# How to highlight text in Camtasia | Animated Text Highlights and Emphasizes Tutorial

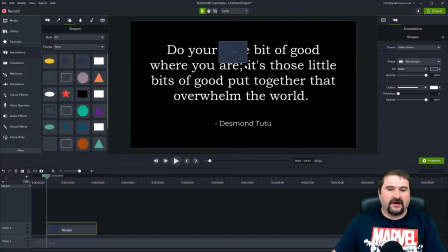4:05 So I want to place this on here and cover both words like so. So on the timeline, I want to put this on where I want the highlight to come in, right?
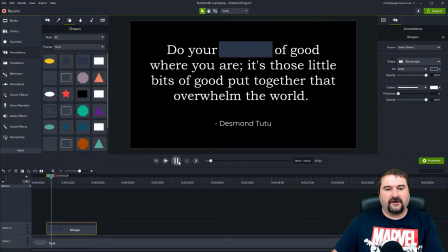4:17 So I may want to play from the start the text without highlight, and then at some point I want that highlight to appear on my words. So I can move this left and right, and now I want to, of course, this is covered my text, so I want to put it behind the text, right?
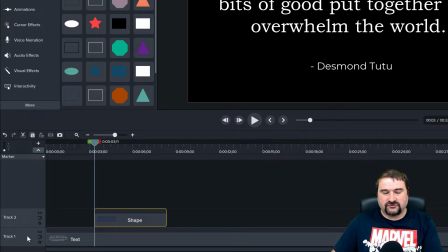4:35 So in Camtasia, you can reorder the tracks. So the first track is going to be my quote. I can double click on the track and just rename the track so I know what's on that track. I can see what's on the track, but if you have a lot of tracks, it can get out of hand very quickly.
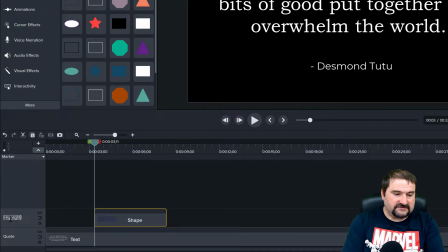4:52 Double click on this other one and call it highlights. Okay, so I have one highlight in here. I may have three highlights. So I want to highlight this part. So I want to move this track to the bottom, just below that one.
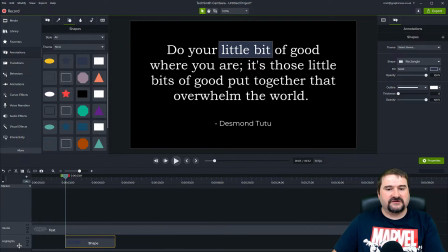5:06 Just drag the header like this. And now you can see the text. You can see the highlight. Maybe the highlight is, I want it to be a different color. No problem.
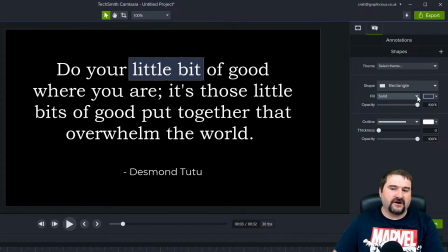5:15 Click on it and go to the fill on the right side where the properties panel is. And drop down the color tab and maybe let's choose green like this. I'm just going to choose that color. It's really available for me right there. So this is one highlight there.
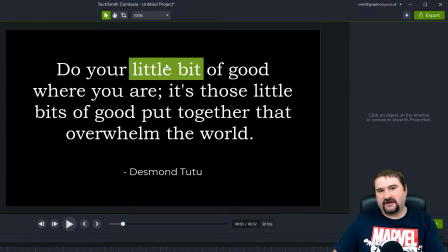5:30 Now, I may want this highlight to also be on another word.
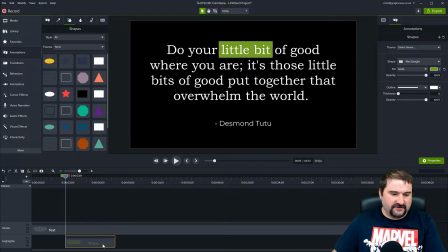5:36 So I'm going to copy that, copy. And I want my highlights to come in kind of one after the other as the person watching is reading the text. So you can go do your little bit of good where you are. So that immediately after that, I want to paste that annotation right here.
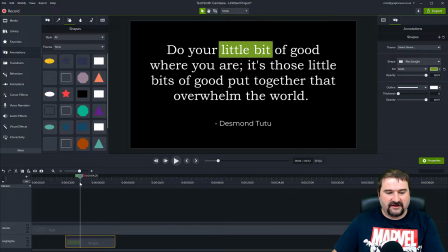5:53 So I'm going to move the playhead down the timeline, Control V. You notice Camtasia pastes that on a separate track because, you know, it would overlap the other one now. And it pastes in the same place. So I need to click and move that to highlight where you are like this.
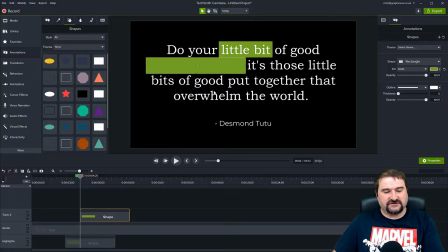6:11 Again, I need to move this also to the bottom, like so. It doesn't have to be before or after the previous one, you know, because they will be on screen at the same time. And you can see here that maybe they touch, if they are on separate lines,
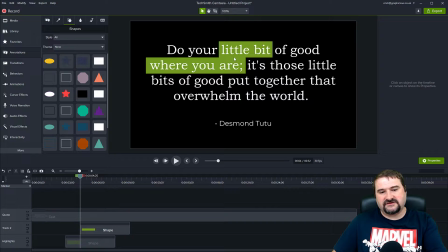6:27 maybe they touch each other like this, you know, they touch the borders. Maybe you click on that one and kind of make it shorter. Just use the handles here to drag down a bit. And on the previous one, again, select that one and just push it up a little bit like so,
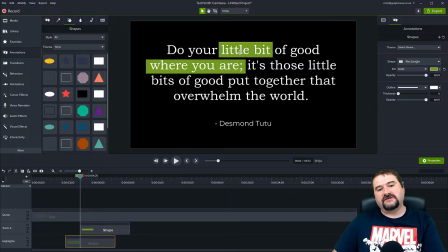6:43 so that you can clearly see they're on separate lines. Okay, so this is very easy to do. I'm going to just adjust this a little bit to the top right there. And now let's copy the third one, Control C on this one. And actually, I want to overwhelm.
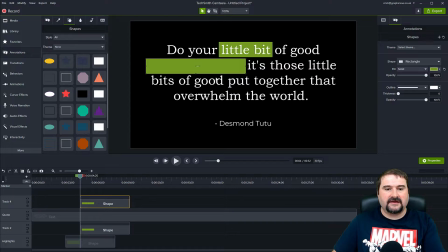6:58 This is the word I want to highlight. Paste again and move this on top of the overwhelm word. Make it shorter like this. And again, move that track behind the text. Okay, the height is fine. So there you go. I want to make this appear kind of large later.
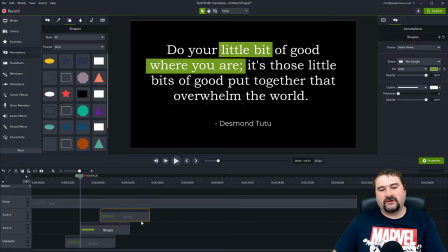7:15 And I want these highlights to last for the maybe 10 seconds or so. So I'm going to drag them around here, make them all the same length like this. So they all stop at the same time. So finally, we want these highlights to reveal in an interesting way.
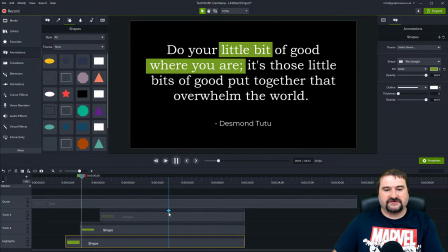7:34 So you can see now that if I play this, they just show up on the screen. There's nothing interesting happening, no animation. So actually what I want to do, you can add animation to these as they come in. So you can make them come in from the side or whatever. But well, you know what?
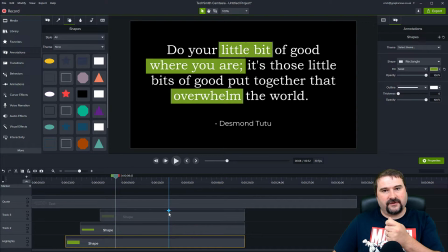7:48 I'm going to use a simple animation to appear like they've been drawn by a marker, like a green marker on top of the text. So very easy to do. Just go to transitions. And what we want is a wipe transition. Go to the top here. Camtasia now has a bunch of transitions, 120 or so.
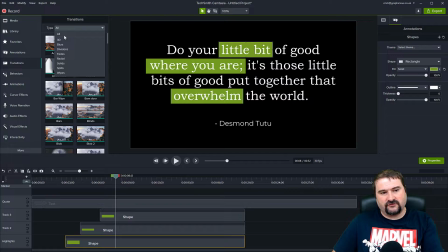8:07 So it may be hard to find them. So you can go to this drop down here and filter by wipes like this.